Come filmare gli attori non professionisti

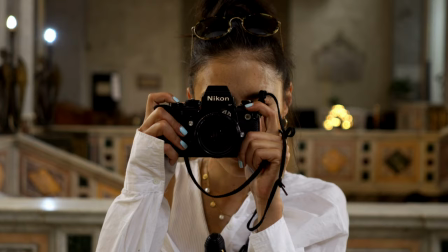4s
Gli umani amano le storie.
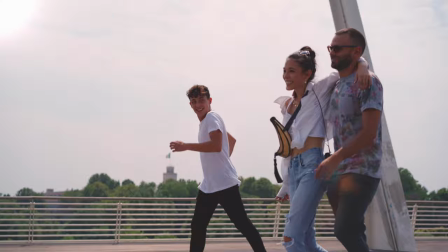6s
Dar loro un volto con il quale connettersi e far vivere delle esperienze è la chiave per un risultato emozionale. Ecco perché è importante che all'interno dei nostri video venga aggiunto quello che è il fattore di human touch.
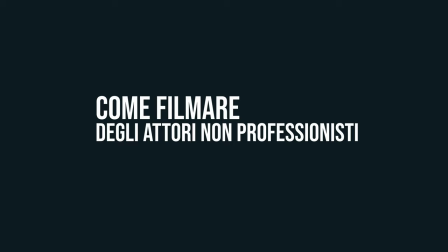23s
Sia che andremo a lavorare con delle persone sconosciute, che con degli attori professionisti o delle comparse, ecco alcune strategie da seguire per far sì che il nostro contenuto possa avere un fattore emozionale.
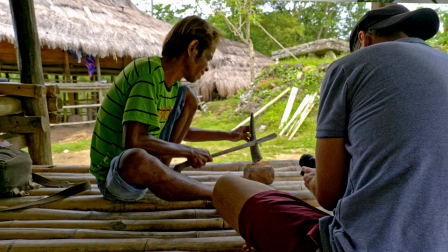34s
Tutti quanti noi ci siamo trovati a lavorare con attori non professionisti. Durante i nostri viaggi tante volte ci è capitato di incontrare delle persone che volevamo filmare perché quello che facevano ci sembrava interessante,
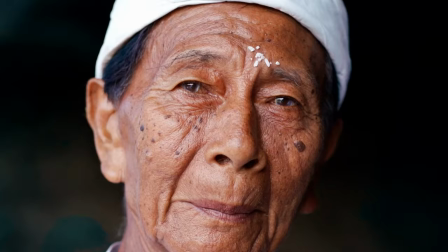45s
ma che poi è stato difficile riuscire a filmare. Una cosa che tanti filmmaker fanno è cercano di filmare le persone di nascosto, senza farsi notare, perché sanno molto bene che nel momento che una persona che non fa l'attore di mestiere sa di essere di fronte a una telecamera,
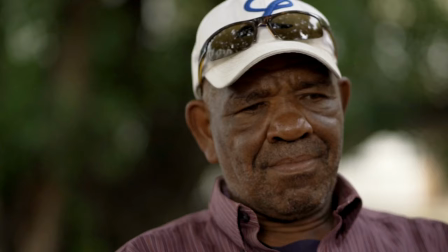61s
cambia completamente l'atteggiamento. Perde quella naturalezza, quel feeling che invece vorremmo catturare con i nostri video e con le nostre immagini.
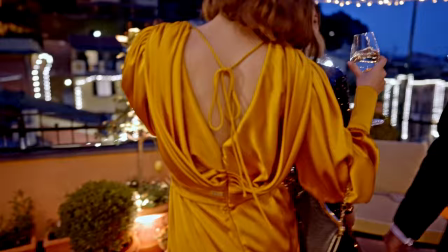71s
A differenza di un attore professionista che ha la capacità di entrare in un determinato ruolo, un attore non professionista esprime ciò che in quel momento sta sentendo.
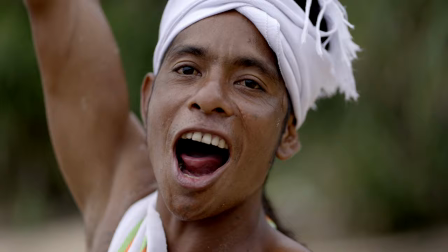83s
Le persone in quel momento possono essere felici, possono essere tristi, possono avere una miriade di sensazioni diverse. È compito del regista riuscire a cogliere queste determinate emozioni e amplificarle attraverso il potere delle immagini.
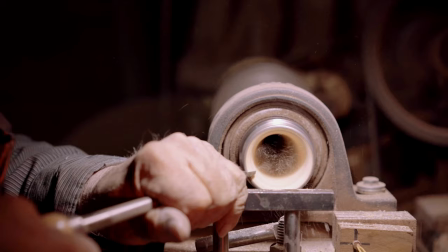95s
I registi che si occupano di documentari e che spesso si trovano a dover lavorare con persone che non sono attori sanno che non devono mai cercare di convincere le persone che stanno filmando in quel momento a recitare un determinato ruolo.
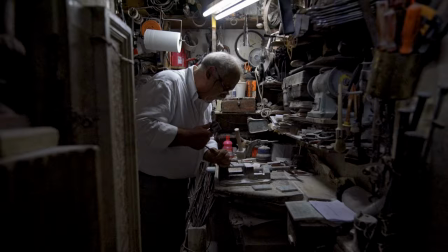109s
Piuttosto, cercare di lasciare gli attori di svolgere il loro compito liberi è il modo migliore per ottenere il risultato naturale.
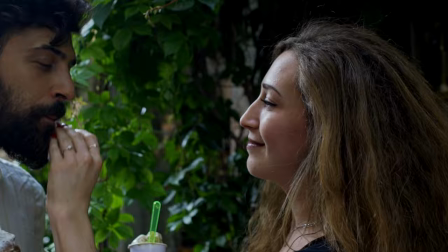116s
Cercate quindi di creare una situazione, una sinergia con loro per far sì che stiano veramente provando quella determinata emozione.
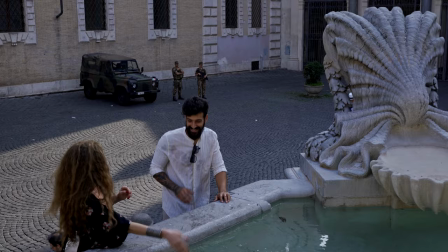123s
Se volete che una coppia di attori sia in quel momento felice, fateli divertire, fateli giocare, fateli scherzare.
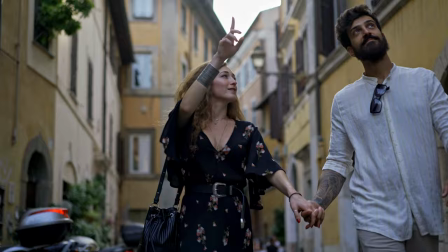130s
Sono quelle piccole espressioni autentiche che daranno poi valore alle immagini che state catturando.
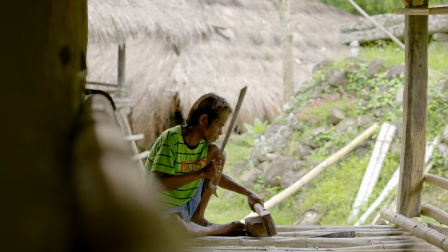136s
Ipotizziamo di essere in un posto remoto, all'interno di un villaggio, e abbiamo scovato questo artigiano intento al suo lavoro. Ci piace molto quello che sta facendo e lo vorremmo includere all'interno del nostro video. In questo caso dovete ragionare per scenari, non seguendo un copione. Chiedete a quella persona di svolgere quello che fa tutti i giorni nel modo più naturale possibile. Non chiedete a lui di fare qualcosa di differente, semplicemente filmatelo. L'unica cosa che dovete chiedere a quella persona è di ripetere l'azione che sta facendo più volte.
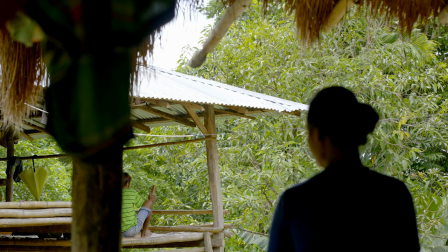166s
Nel momento che quella persona ripeterà l'azione, voi provvederete a filmare diversi angoli di ripresa.
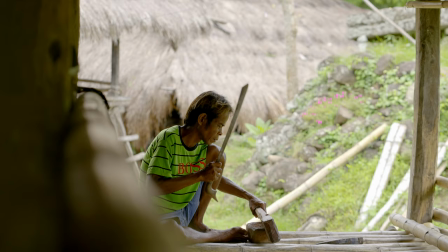172s
Partite da un campo largo per far vedere il villaggio o il posto dove quella persona sta lavorando,
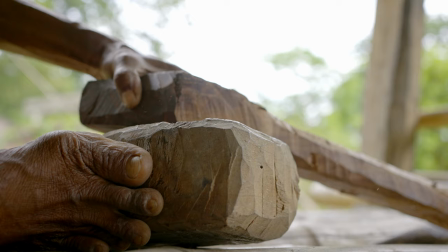178s
avvicinatevi e a quel punto fate capire qualcosa di più del lavoro che sta facendo e infine
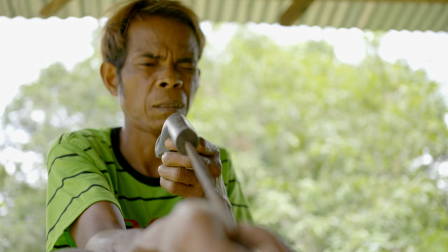184s
soffermatevi sul suo volto, sulle sue espressioni, cercate di cogliere dei momenti o delle sfaccettature del suo volto che vi facciano capire che cosa sta provando in quel momento.
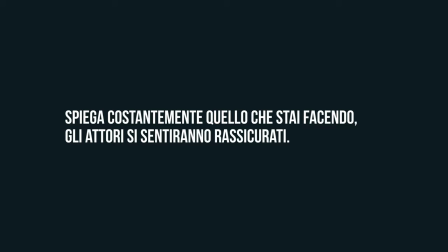194s
Ogni volta che deciderete di cambiare inquadratura o di ripetere la stessa scena, rassicuratevi sul fatto che non hanno sbagliato nulla, ma siete voi che avete necessità di cogliere la stessa situazione da più punti di vista.
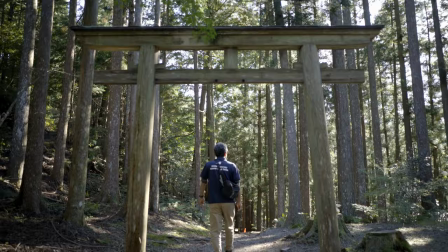206s
Quando avrete finito di girare la vostra scena, mostrate loro alcune immagini. Fateli sentire orgogliosi di quello che hanno fatto insieme a voi e soprattutto lasciate loro il vostro contatto. Una volta che il video sarà pronto, loro saranno i vostri primi supporters e condivideranno sicuramente il video con amici, parenti e aiuteranno a diffonderlo. Se siamo fortunati, avremo l'opportunità di poter lavorare con gli attori professionisti. In quel caso, parte del lavoro viene già da sé, loro sanno già che cosa devo fare. Una volta che il regista gli ha dato le giuste indicazioni, il resto verrà da sé.
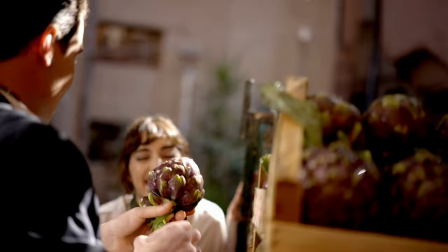239s
La verità è ben differente.
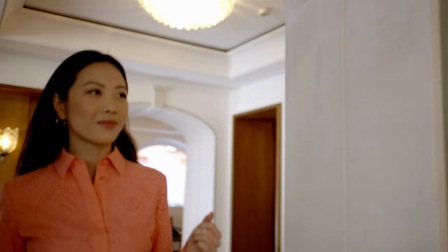241s
Pochi attori sono capaci veramente di entrare nel loro ruolo e svolgere qualcosa che risulti assolutamente autentico di fronte a una camera.